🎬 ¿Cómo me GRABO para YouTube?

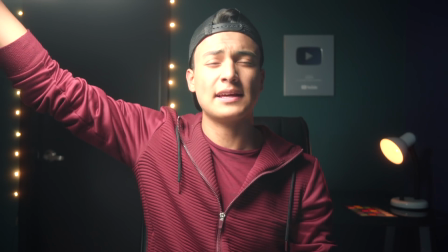[4:08]
Es imposible prácticamente grabar así porque es muy potente.
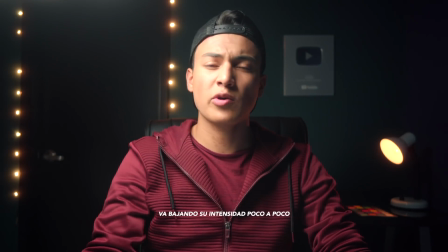[4:11]
Y así es como está en el mínimo, como la he llevado trabajando en gran parte de este video.
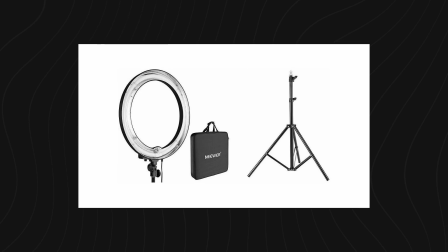[4:19]
Viene con su trípode, el kit completo, enlaces en la sección de comentarios, ya nadie lee la descripción.
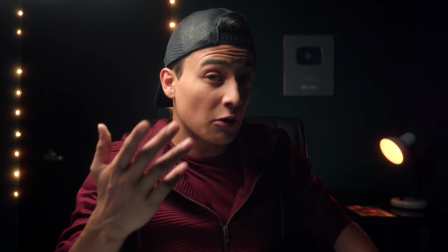[4:26]
Haciendo uso de esta pequeña lustra, es de que nos sirve de decoración, nos sirve para crearnos por aquí algo,
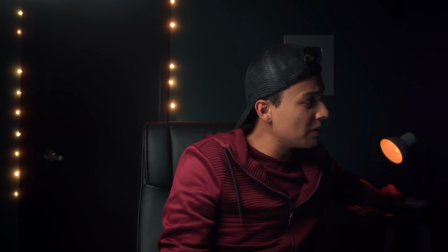[4:33]
revelar texturita de la rica, ahí lo tengo en lo mínimo, tiene un dimersito, esto es una ternura.
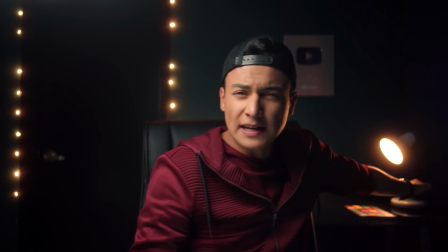[4:39]
Sí, o sea, yo ahí lo puedo tener en lo máximo Pero pues no es lo ideal Bueno,
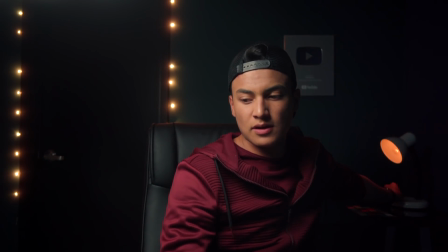[4:43]
aquí ya me toca como controlar Para que vuelva a quedar igual Sí, ahí como algo sutil Sí,
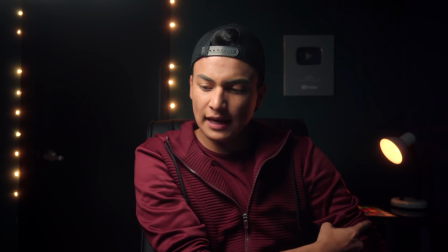[4:48]
algo como que me silueteé ¿Quieren ver cómo se ve apagada? O sea, se ve muy sad,
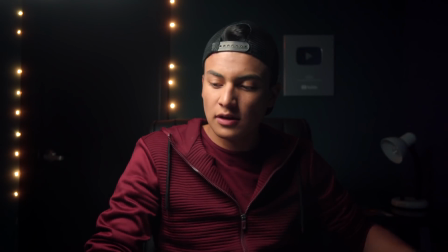[4:54]
se ve muy triste Hace falta algo de este lado Lo que sigue ahora es la configuración de la bebesota La referencia Sony A7III Perfil de color S-Log 2 Si yo registrara este mismo video con el celular
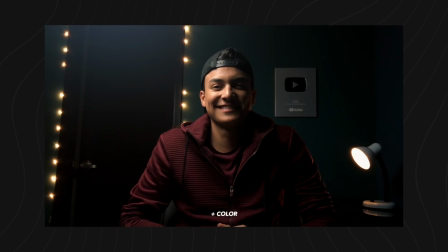[5:09]
luciría de esta manera o con una cámara mirrorless o DSLR. La ventaja de usar esta última es primero podemos cambiar las ópticas en este
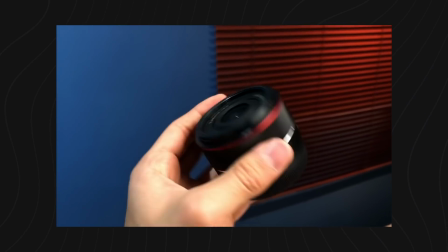[5:21]
momento hago uso de un 24 milímetros 2.8. tiene enfoque automático la cajita es esta la diferencia de usar un teléfono es que
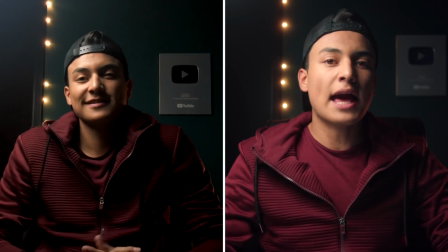[5:33]
esta nos va a dar poca profundidad de campo si un fondito borroso si yo le montara este por ejemplo un 50 milímetros 18 si que se vería más borroso el fondo pero tendría que poner la cámara el doble un poco más del doble incluso de distancia el problema es que solamente quedan 30 centímetros entre la cámara y la pared porque este hace lucir todo un poco más cerrado este es un lente angular y o sea hay bueno si les quería como mostrar la distancia pero creo que ya la sintieron o sea la verdad la cámara está muy cerca de mí el 24 milímetros cuesta un poco más del doble que este 50 si este es como la óptica más económica que pueden conseguir para su cámara una vez ya han comprado con el kit lens no sé o sea esta es una excelente opción para canon sobre todo es muy económico para sony pues no tanto el almacenamiento que utilizo es una sandisk extreme pro de 32 gigas registro vídeo en 4k 30 fotogramas por segundo 100 megabytes por segundo y esta memoria es ideal para este tipo de cosas.
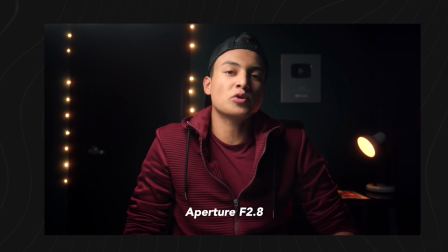[6:45]
La apertura, como ya les mencioné, 2.8 en la máxima disponible.
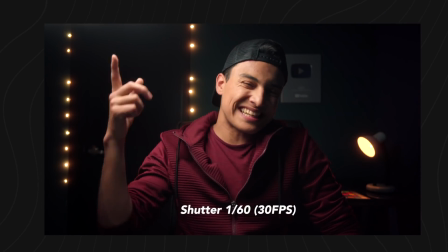[6:50]
La velocidad de obturación en 1 sobre 60 y el ISO en 2500.
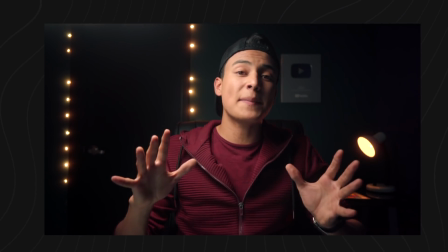[6:56]
El balance de blancos lo he ajustado en la misma temperatura de esta luz, 5500 Kelvin. Si quieren saber bien cómo funciona el triángulo de exposición, Por aquí les dejaré una tarjeta, vayan a ese video, se abrirá en otra pestaña. El trípode que uso para la bebesota, para la Sony, es de aluminio,
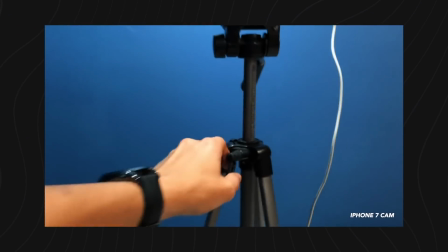[7:18]
es muy portable y es el más barato que hay en Amazon. Realmente no necesito más en el momento, esta cámara es muy liviana. Por último, vamos a ver el audio. Aquí tengo este bebesote,
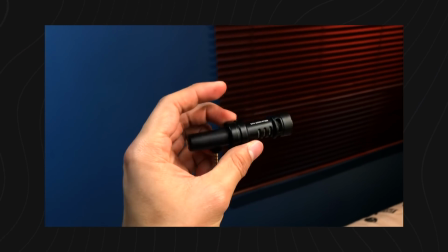[7:32]
el Rode VideoMic Me, que va conectado directamente a mi celular.
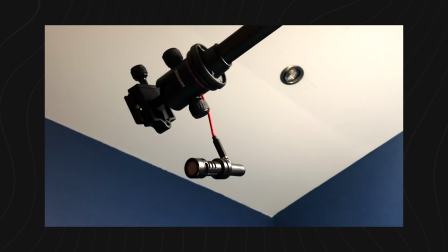[7:39]
Le tengo esta extensión, sí, de por sí solo viene el microfonito con una pelucita, pero pues en este momento como no hay ninguna corriente de viento, pues lo tengo así. ¿Cómo se escucha con los micrófonos integrados en la cámara? ¿Cómo se escucha con el videoMic Me? Lo ideal siempre es tenerlo lo más cerca posible de nuestra boca, o sea en este momento está así de lejos. Apenas lo dejé para que no fuese a salir en el cuadro. Venga, a ver, aquí vemos. Vea, está aquí, vea. Yo lo voy a bajar. Ya, ahí está.